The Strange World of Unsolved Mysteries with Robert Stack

In the pre-internet age, the tip line became a tool for crowdsourcing information in a way that was utterly unique to the show.
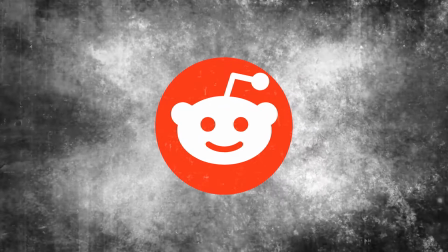12:34 You couldn't log onto Reddit to solve a mystery or hop onto Twitter to discuss theories in real time.
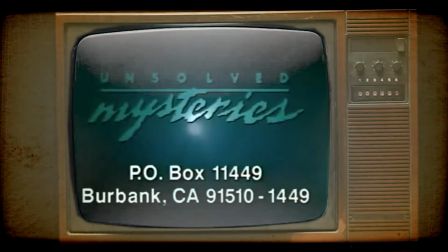12:40 Instead, the toll-free number was the gateway. The direct line from the comfort of your living room into the heart of the investigation.
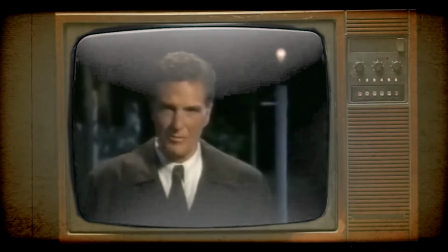12:48 Over the years, the Unsolved Mysteries tip line was responsible for solving hundreds of cases. Viewers didn't just call with wild theories.
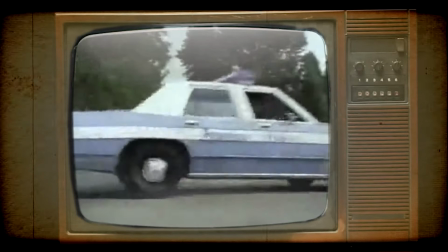12:55 Many called with crucial information that led to arrests, recoveries, and even reunions.
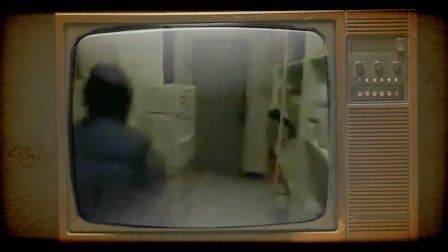13:00 In some instances,
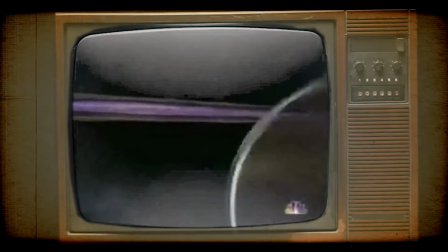13:02 fugitives were apprehended directly because someone watching the show recognized their face from a reenactment or composite sketch.
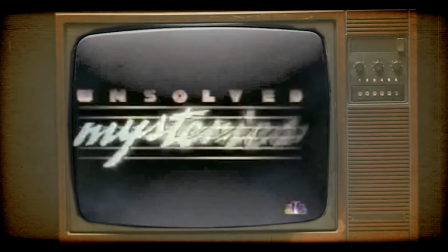13:10 Missing persons were found because a viewer recognized them, even decades after they had vanished.
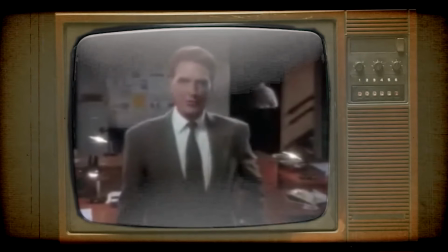13:15 Families were reunited with lost loved ones, and in some cases, justice was finally served by a crucial detail phoned in by a viewer.
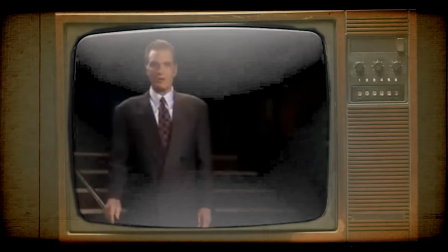13:24 One of the show's most notable success stories involved a tip that helped identify
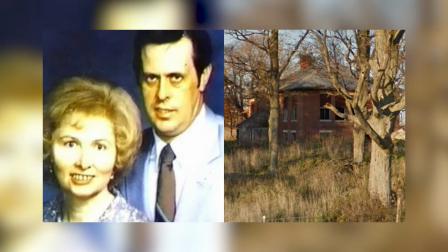13:29 convicted murderer Dennis DePue, who had been on the run for nearly a year.
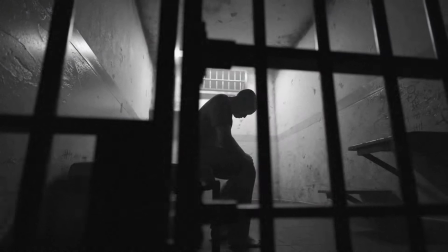13:34 A viewer recognized DePue from the segment, and within a short time, law enforcement tracked him down.
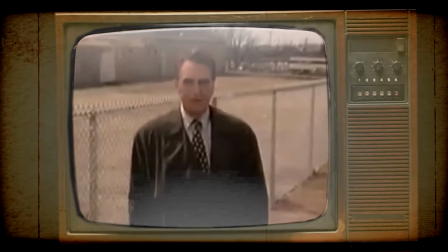13:40 This was just one of the many examples where unsolved mysteries proved that his audience was more than just an audience.
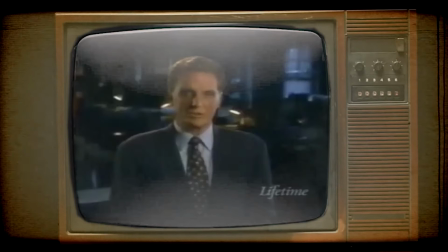13:46 They were essential participants in the process. And I definitely remember there was a missing person case where I lived in Victoria. it's like Michael Dennehy and he was featured at the end of one episode in the 90s with the tip line but the case is still unsolved it's really weird case definitely something um worth looking into I might do
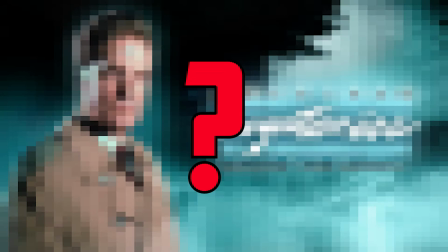14:05 a video on it actually Robert Stack and his trench coat and now let's talk about the man who made unsolved mysteries and that is Robert Stack his deep
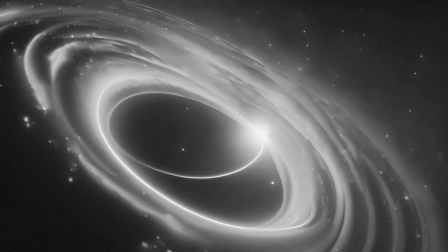14:13 resonant voice was the first thing that grabbed you pulling you in like a black hole there was something in the way he spoke calm assured
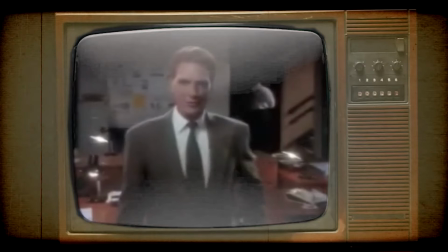14:22 yet with a hint of warning that made you take every word seriously two men one black one white were in their late 20s
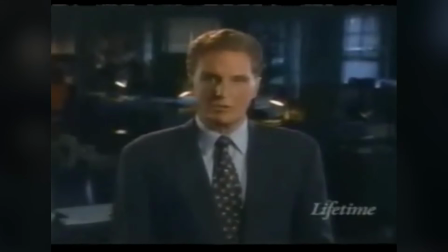14:30 or early 30s in this country they had earned their way into a respectable middle-class life and i feel like the new untold mystery is just not the same the
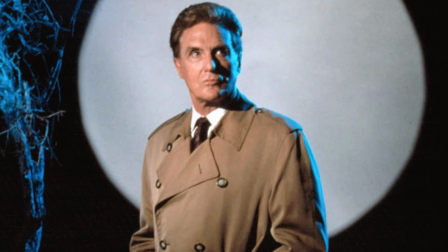14:37 one on netflix because it doesn't have robert stack his voice alone could send a chill down your spine but it
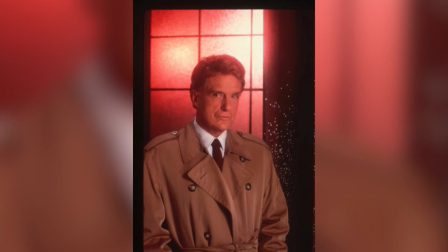14:42 wasn't just his voice it was his whole package the music the lighting and of course,
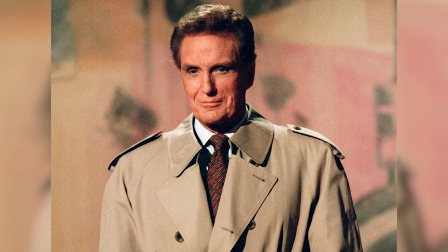14:47 the trench coat. The trench coat was more than just a piece of wardrobe.
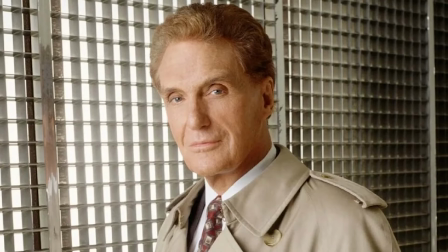14:50 It was particularly a character into itself, enhancing Robert Steck's persona and cementing him as a cultural icon.
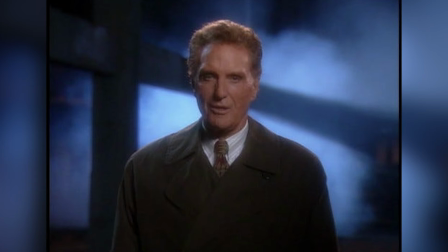14:58 When Robert Steck appeared on screen, often emerging from shadowy alleyways or fog-filled streets,
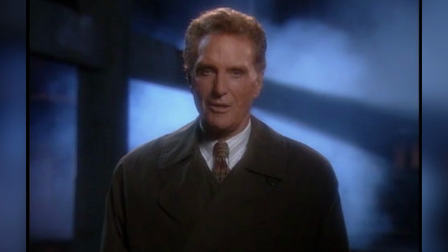15:04 he didn't just look like a host, he looked like a detective pulled straight from a film noir movie.
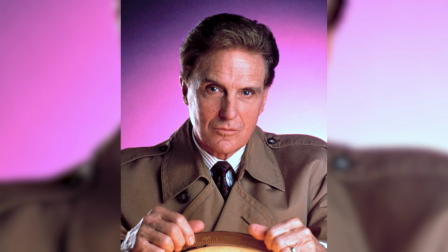15:10 His trench coat was a perfect touch. It added an aura of mystery, seriousness, and even danger.
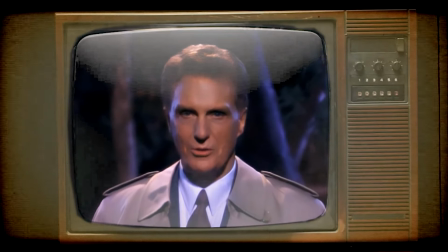15:16 In that coat, Stack became the visual embodiment of the show, always searching for answers but knowing that some mysteries might never be solved.
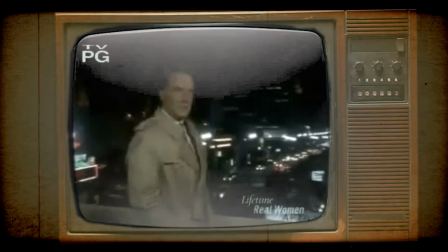15:24 The trench coat, in a way, was symbolic of Robert Stack's approach to his role.
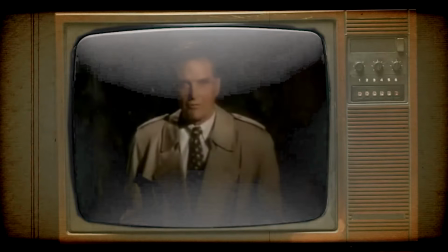15:28 Much like a detective putting on his uniform, Robert wore the coat as a badge of seriousness.
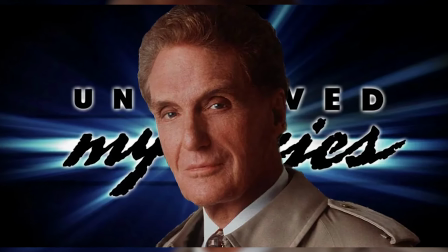15:34 He perfectly fit with the film noir aesthetic of the show, evoking images of hard-boiled detectives from classic films,
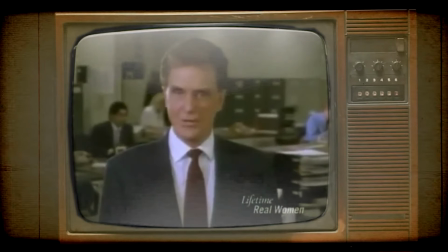15:42 men who would stop at nothing to get the truth the dark often shadowy environments
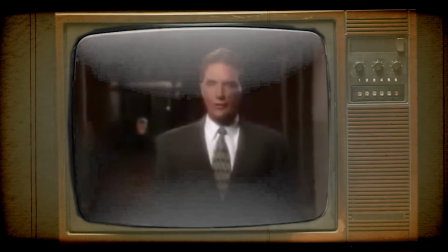15:47 where stack delivered his lines further emphasized this aesthetic i think that's why i always found it terrifying when i
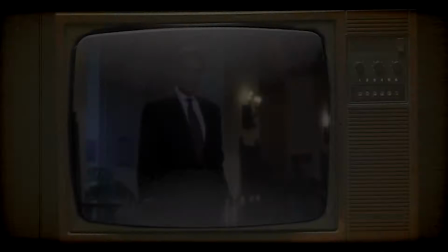15:52 was watching as a kid because he was always in these creepy dark places he would step into poorly lit alley his trench coat button up and with
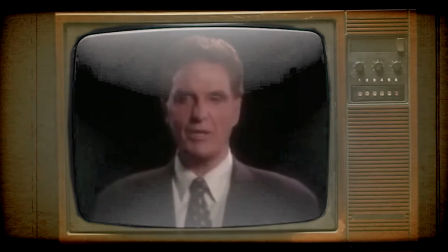15:59 just a glance at the camera the tone was set it felt like he was about to walk into a crime scene ready to uncover the truth
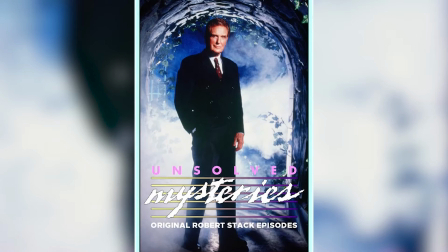16:06 behind the Unsolved Mysteries. And his role in Unsolved Mysteries was made even more impactful by his background as an actor.
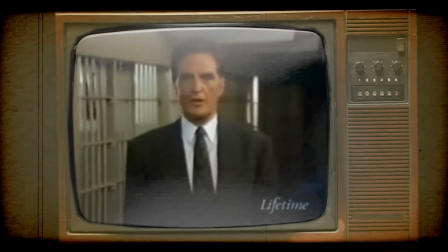16:15 Robert Stack was no stranger to playing serious law and order roles.
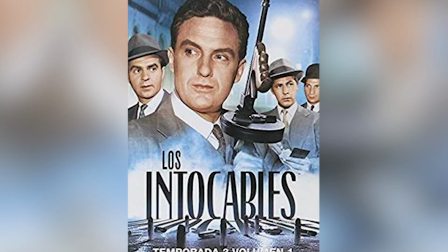16:19 He had won an Emmy for his portrayal of the real-life federal agent Elliot Ness in The Untouchables.
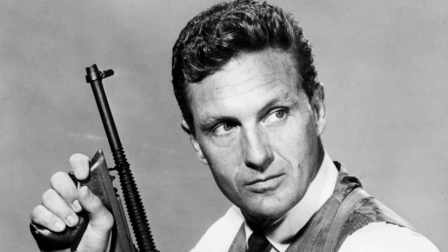16:25 That history lent him an extra layer of authenticity. When Robert Stack talked about crime, justice, or even UFOs, you believed him.